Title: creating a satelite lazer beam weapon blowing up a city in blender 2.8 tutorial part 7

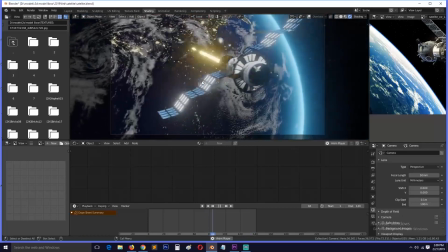1s
Okay, so to sell the effect even better, I wanted some particles to splash from the the laser beam,
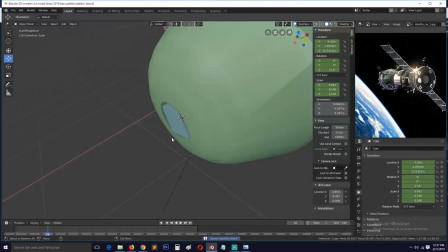9s
and maybe some sparkings from the laser beam. And for that, what I used was a particle system to do exactly that.
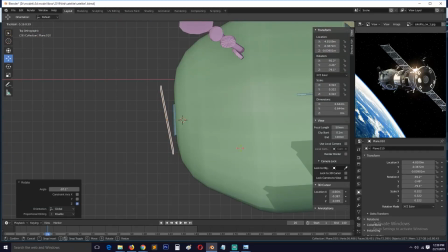19s
So here I'm just creating the emitter, just a simple plane, and I made it orient or face the same direction as the beam.
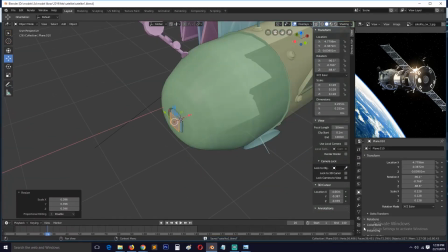27s
And this is going to be our those sparks that you see there,
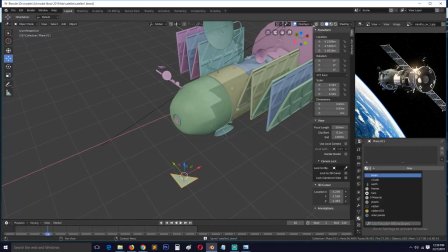31s
because I don't know, for some reason 2.8 doesn't render the particles correctly.
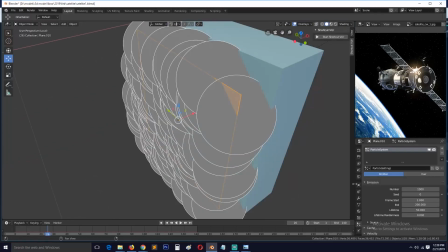37s
So what I did is just create that triangle, single triangle, and also make sure that the emitter is parented to the beam.
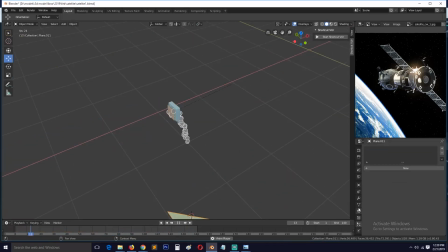46s
And now set up a particle system, and in the render settings, create an select object instance, and select the instance as that triangle that you made, that piece of triangle.
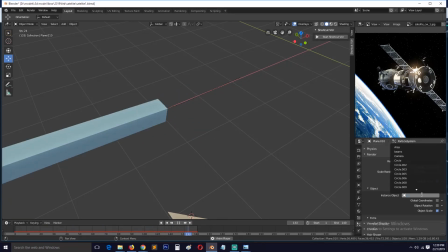60s
That will be our sparks. Play around with the settings, the velocity.
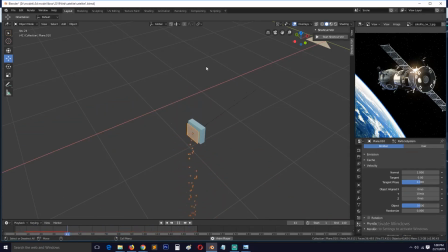67s
Also make sure it's being shot in the direction of your beam. So whatever direction your plane is facing, it may face in a different direction.
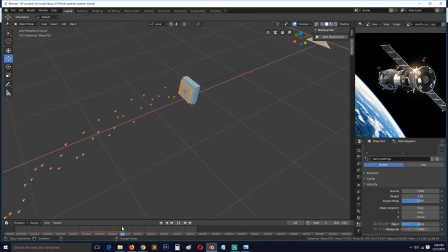80s
Don't just go with the values that I'm adding here. So yeah, and also make sure that the start and end frame is at the same time as your beam.
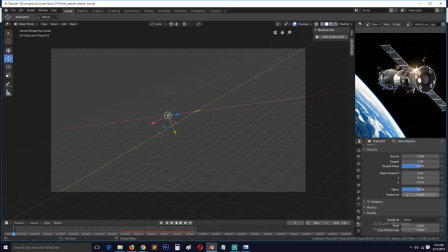93s
So when your beam is ejecting from the shooting out from the satellite, make sure that that's when your particles are emitted. And because we are in space, I also went to the gravity and reduced that so that the particles are floating in space a bit.
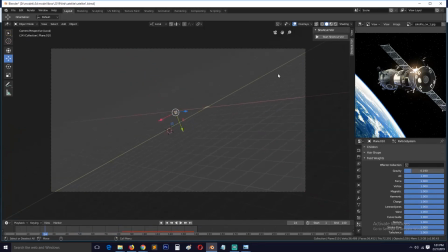109s
Yeah, so now this is the results we are getting.
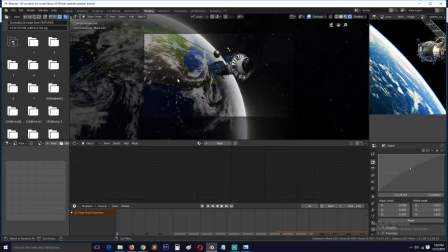114s
You can also make sure that you can also turn on motion blur to get those particles to be
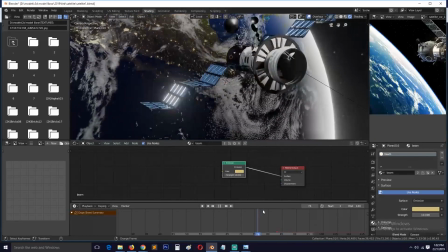122s
more blurry and sail even better.
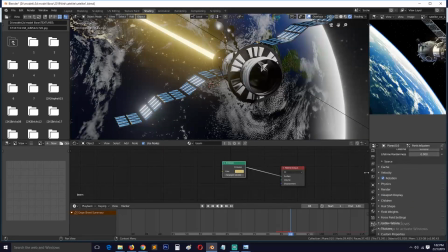125s
So I randomized the scale of the particles a bit here, just to give it some kind of variation.
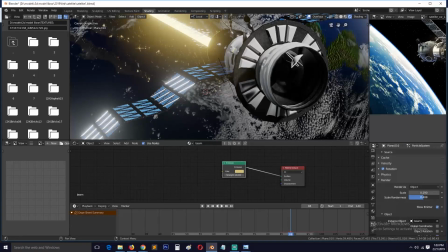135s
And because I have motion blur turned on, those particles won't just look as planes; they will look as actual particles.
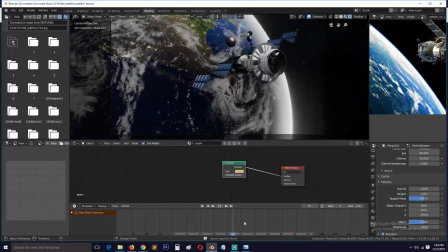144s
So yeah, you can play around with the settings and see what you
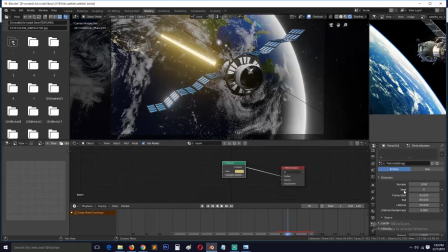149s
see what you like, and go with that.
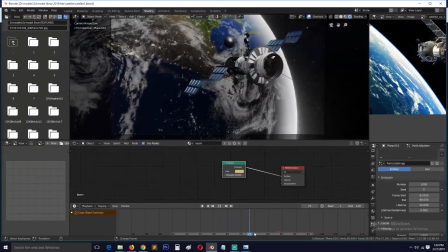154s
I don't know if I showed it here, but I also added a camera shake, a simple camera shake.
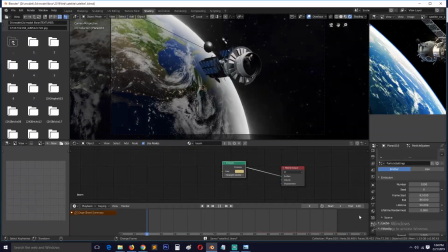162s
So you just move the camera a bit and add some keyframes. So I also played around with the colors in the color settings. So I'm not going to talk about every step that I do here, because some of these are very simple and basic.
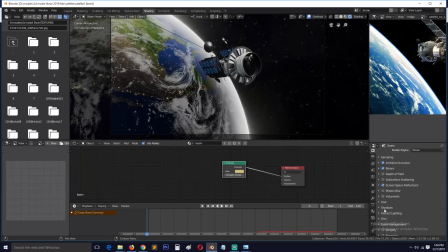178s
So you can just go in and look at the settings that I'm using here, and play around with a variation of what you want, and until you get something that you like.
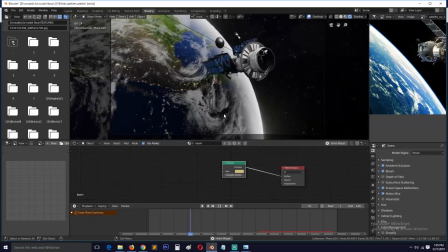190s
Yeah, so at the point of shooting, animate the
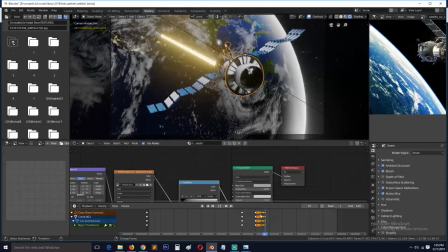196s
satellite so that it shakes a bit, to show that because of that power of the beam,
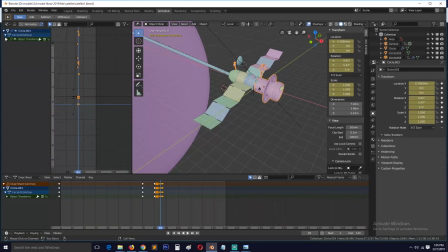203s
it's being pushed back like an inertia force. And yeah, so here I just wanted to continue the satellite, the satellite's rotation on its axis, so that it has that smooth
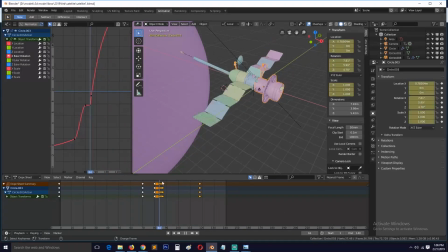220s
pan or rotation around its own axis, and it starts with that rotation and continues with that rotation.
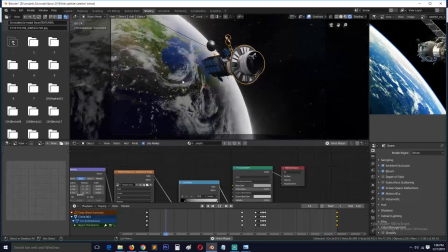227s
That's why you saw me going in the curve editor, because that gives you better control over the animation than just using these keyframes.